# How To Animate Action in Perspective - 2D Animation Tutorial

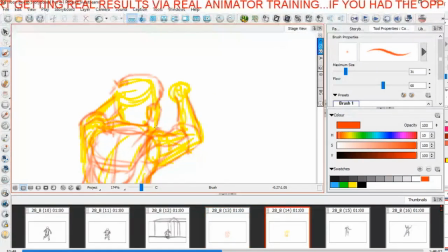they're not going to be so impressed by your digital painting skills okay this isn't deviant art or instagram or a community where people are gonna go wow look at the shading look at the light
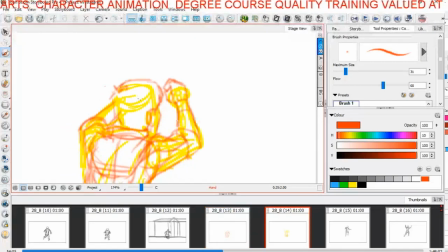and all the digital painting skills they might look at the digital painting and think yeah this guy's got pretty good skills he pretty much knows how to do he knows how
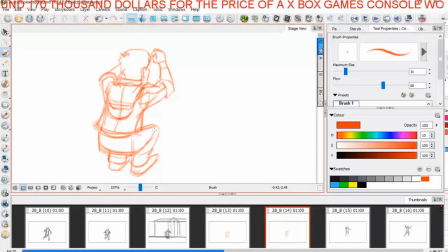to do digital painting but they're not going to say that they're not going to go let's hire this person because they want to see in your drawings how informed are your drawings how informed are your is your anatomy see now
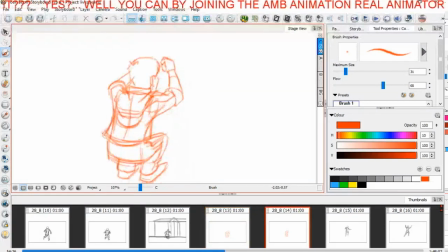this drawing I'm going to be doing here is probably a little bit messier because i'm going to put more information in there i'll tidy it up later so i'm going to heavy this stuff in okay so i want to be able to see this we want to see the
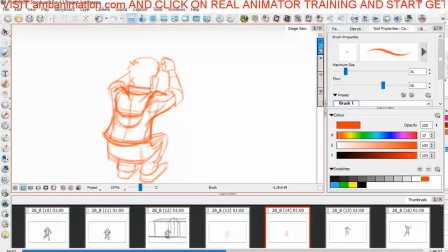the folds in the garment echoing the way that the anatomy is going to be working okay you look at any great animation drawing that's why you know i personally love them um way more than uh
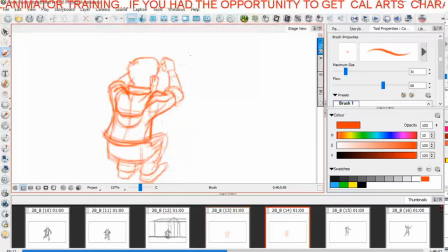this detailed comic book drawing with lots of shading and things like that is because they're no they're no more they're no less you know they've got exactly the same kind of information in them but they're not fiddly they're streamlined okay so you
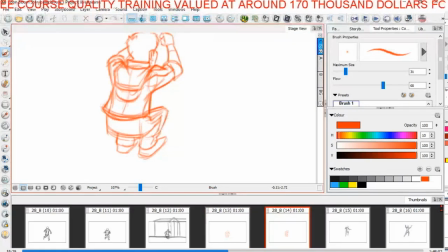so you can just see those things you know instantly and that's what animation drawing is because when we're gonna be watching the the character move we're only seeing this drawing for 1 24th or 1 12th of a
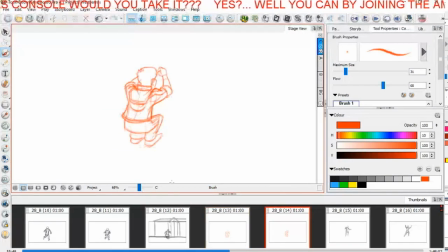second so we need to see this we need to see these things instantly okay if we don't then we're missing that opportunity to inform the audience of the
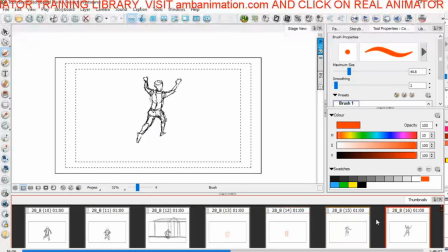anatomy and the structure and everything like that so now as he's going to jump off the building so what actually happens there is the camera pulls away from him but then as he jumps the camera gets tighter into him again and follows him to
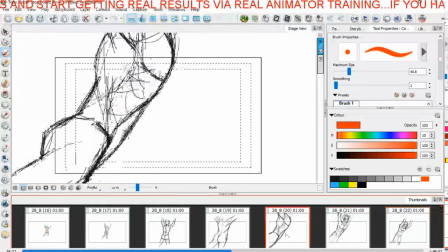this edit sheet point so that's almost like an edit like a wipe really where
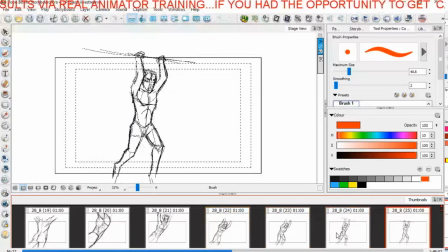we just turn but it's just seamless shot where we get to change angles like that so these two drawings here probably some of the hardest drawings in the whole sequence because they were conveying that angle now we're going
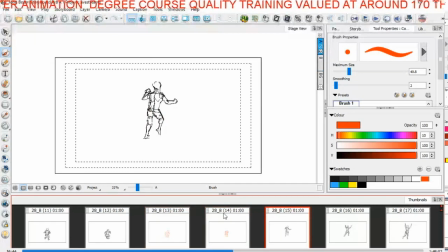to be now we're not now we've got his legs and everything opening up to us and all those things
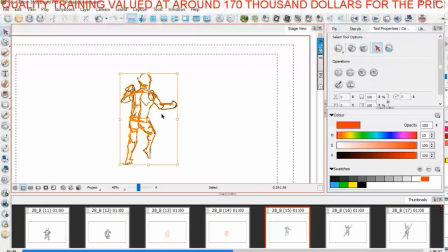to help us inform ourselves so he's taking off from the building there and then we have this one here I said these these are all working pretty nicely actually from in terms of arcing
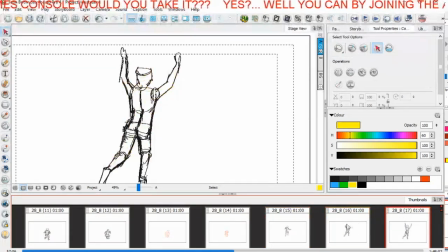and straight ahead from a straight ahead way so it's actually quite fortunate
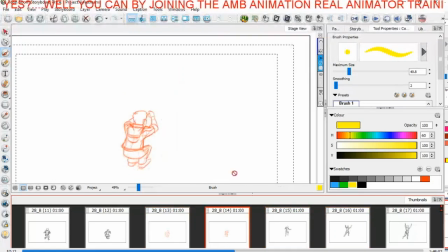that this you know I block this out and normally I would pick which ones I want to be my keys but they're all the ones that I've got here all pretty solid it isn't always like that right
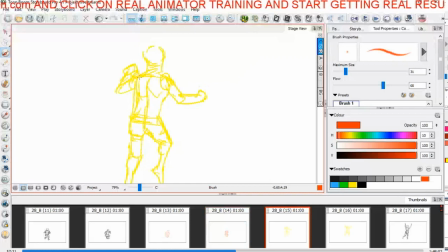so we've still got a slight up angle on here so I have to bear that in mind as I'm making this so I'm gonna be moving this here like this I'm gonna be making this kind of shape so I can remember that thing in there like that I'm going to be making this
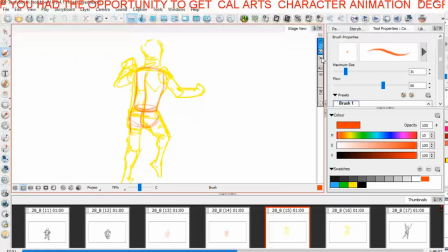kind of shape what I am going to do and this is the annoying thing because it won't let me color select on bitmap so I'm gonna move that down portions are bit off right now we're going to be going back to what we know but the line of the creases on those trousers
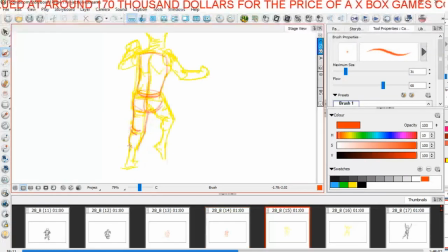are going to help the angle now okay so now all of this is gonna gotta gotta help the angle let me put on my light box so i want to see what those feet are doing okay that's enough i
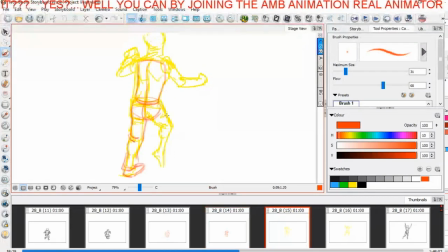don't need anymore and this one is going to be coming under here so we want this to help the angle here like this we're
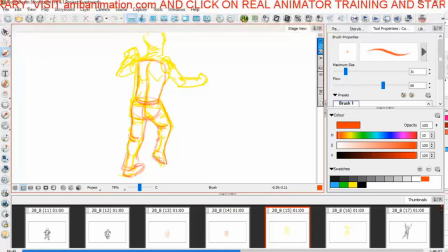not really going to be seeing much of the underside of his foot from this angle so I'm just going to put a shape like that let's put a shape like that and another shape on the front of it like that that's better that's
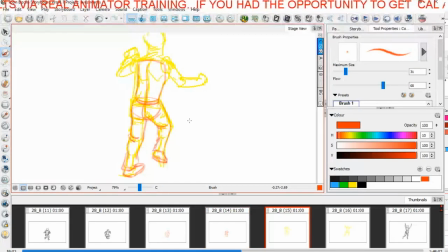more like what it will be seen like that there we go that works so now his deltoids will be at the top okay his straps will be here like this
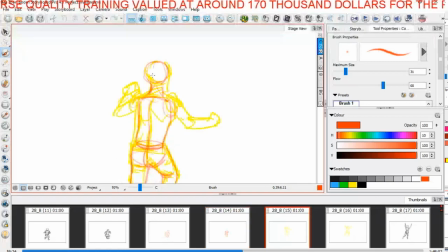and we'll see this section of his skull notice how I'm drawing it all like almost a skull and just fitting on the head on the front of it like that that's really giving us that feel now we
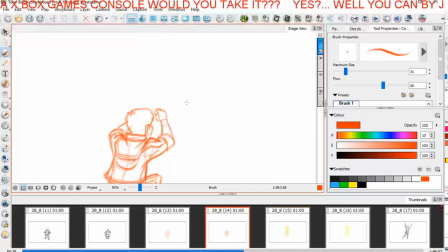want the upper delt this arm upper delt see I'm putting in more anatomy in there even though I'm simplifying this thing it's very important to think always anatomy but always i want to see how i'm now i'm bringing this this line to really get the posing working nicely but i want to think about the
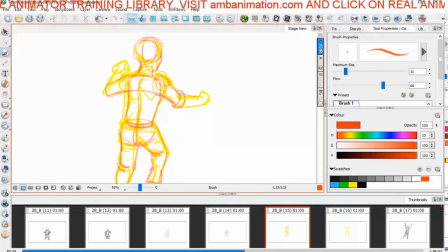angle of the jacket okay so we want to think about the shape these things are making now the hand is going to be coming up so we're just going to make that little square one two three four like that
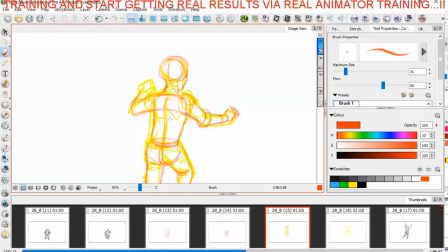like that and one in there I should say one two three shouldn't I just put one in there and same deal like that what I'm going to do is turn that off so we can look at it as is
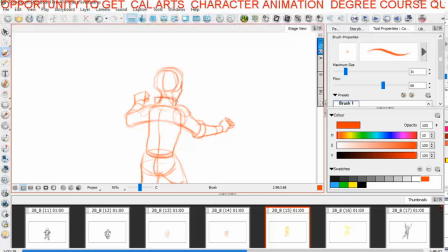now this thing angle this thing is going to be like this let's just